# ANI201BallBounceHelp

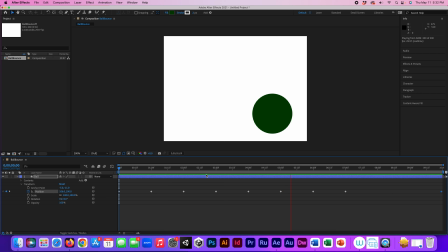(8:09)
This ball is made up of some sort of completely bizarre,
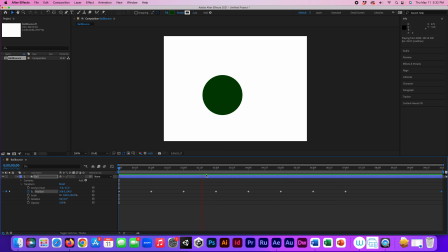(8:16)
gravity-defying thing, where it takes just as much time to go up, and it takes just as much time to go down.
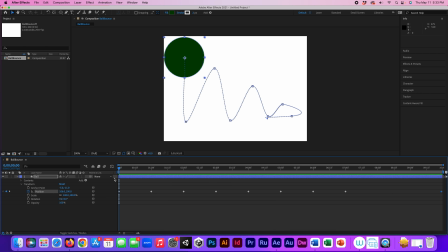(8:22)
There's kind of really no momentum here. So you'll notice, when I click on one of these keyframes, there's these 2 little things here. Those are the handles, the Bezier handles. We can also see the graph through the graph editor, but I try,
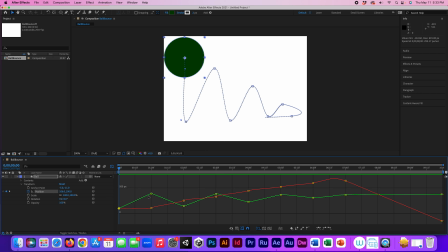(8:40)
and you'll see that we have ourselves a complete linear motion going boom, boom, boom, boom, boom, boom, boom, boom. So we're going to have to do some things.
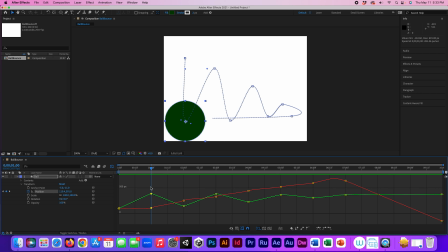(8:50)
So first off, at this point where there's our point right there, I could do a easy in, ease out, which, you know, boom, there we go. Makes it so that there's more notes dot, dot, dot, dot at the center,
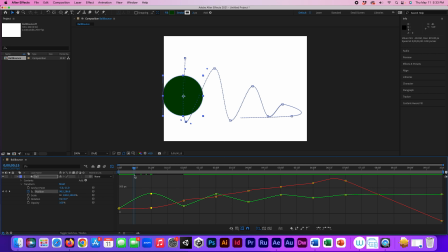(9:05)
which means now it'll slow down the motion as it gets closer to that point, which, you see how it kind of slowed down there, a little dip? I can do that.
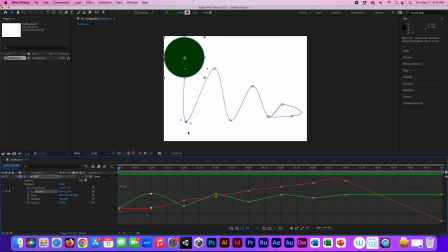(9:16)
Now, obviously, I just did a dip at the bottom of a drop, where in theory it has the most momentum.
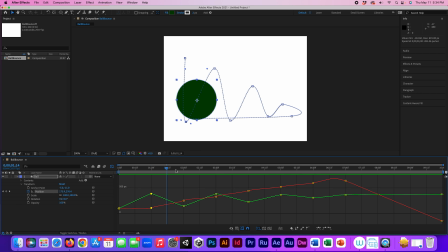(9:23)
So I'm going to undo that with Command Z, and I'm going to make sure that I'm on the actual ones that are at the top.
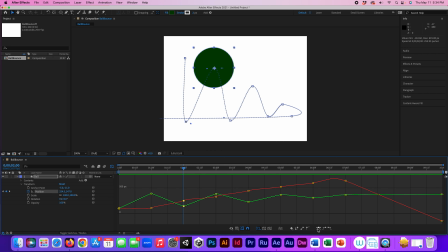(9:31)
I'm going to do the ones that are actually at the top for the easy in. Boop. There we go.
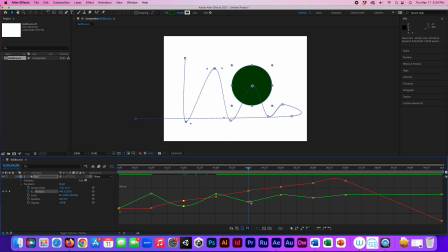(9:35)
Ease in that one. I'll just go over boop, ease in that one.
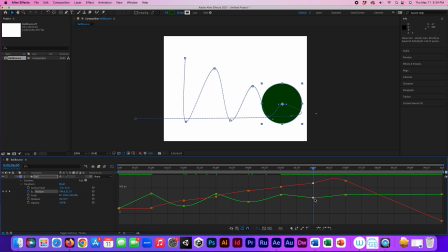(9:41)
I can do a boop, ease in that one as well.
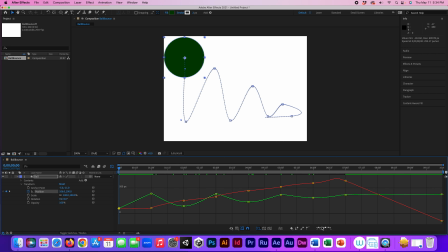(9:46)
And just for the sake of argument at the very start, because it hasn't gotten full terminal velocity yet, ease in that one. So now if I look at this, boing,
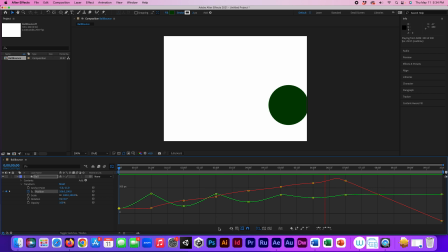(10:00)
boing, it kind of has a little pause at the top. So it's not going at a complete uniform rate.
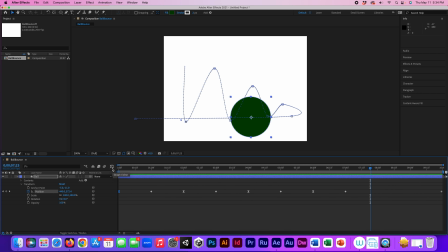(10:07)
I can unclick the graph editor, and I'm back at my normal editor,
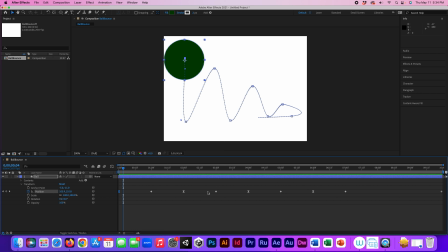(10:11)
and you'll notice that some of my key changes have changed from having a diamond to a little hourglass. The other thing that I can do is I can just grab these little handles. You might not be able to see them too well, but they're these little tiny dots that are near the keyframes,
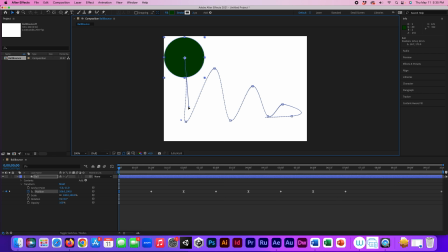(10:25)
and I can just stretch these guys out like this to change the general motion of the angle of how it goes. So if I want it to go this way, there we go, it can.
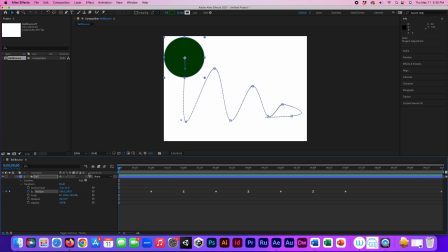(10:39)
Now that was kind of a silly bounce, but I could do that. So now that I have this bouncing and it's pausing at the top because gravity,
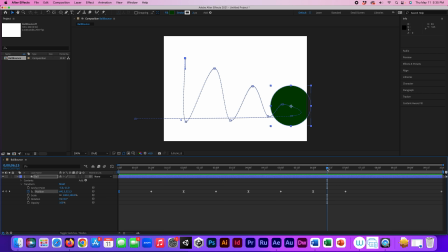(10:49)
you're going to come to a standstill as you go higher and higher. Gravity's pushing you down and the force is pushing you up.
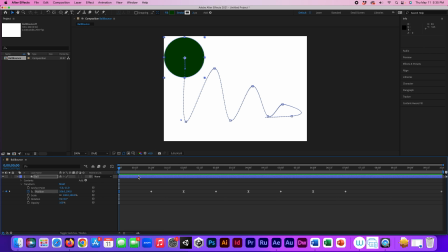(10:56)
You're going to get less and less height each second overall. So I'm going to do a little squash and stretch because the ball is now kind of looking like it's being affected by gravity, but at the same time it doesn't really look like it's bouncing.
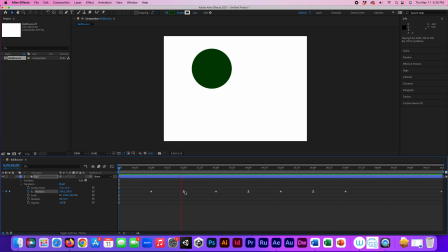(11:13)
It still looks like it's just going up and down and it's maintaining its solid shape the entire time.
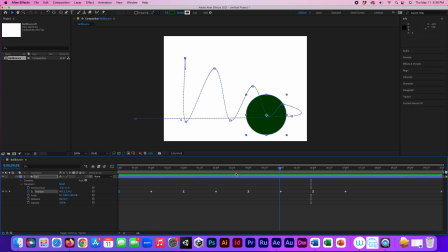(11:19)
This ball is bouncing, right? So it should be made of rubber or something like that.
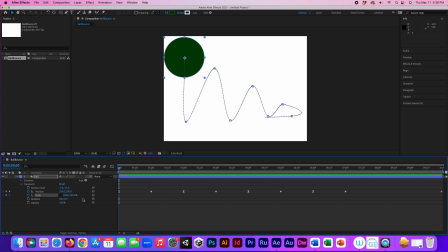(11:24)
So I'm going to go to scale, and I'm going to unhook the scale here so that I can now have X and Y as it is.
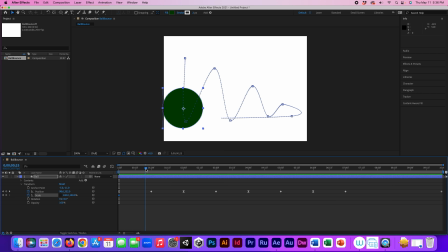(11:32)
Because I'm thinking by the time we've hit, I don't know, say like this part right here, this Y, we're going down. So we should, in theory, I don't know, like 125. We're going down, okay?
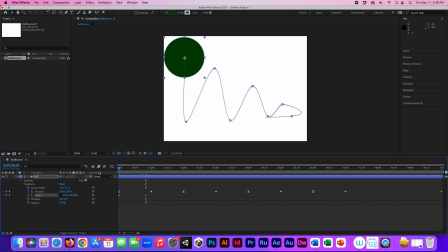(11:46)
Boom. Because now, as it picks up speed, it's going to straighten itself out.
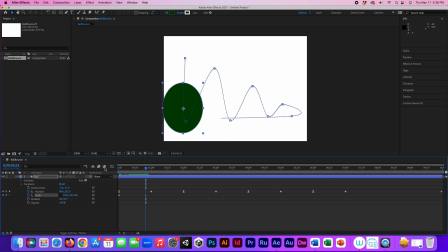(11:51)
We got a little motion blur effect. No, I'm not hitting the actual motion blur option here, but we've got ourselves the effect of that. The actual elasticity of this ball is stretching as it falls. And when it hits the ground, well, okay, well, it's not going to be that.
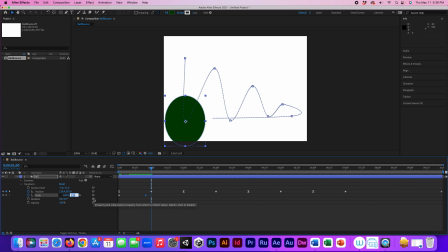(12:07)
So when something hits the ground, it compresses. So let's go to 75. Why not? So now it gets flatter. Boing.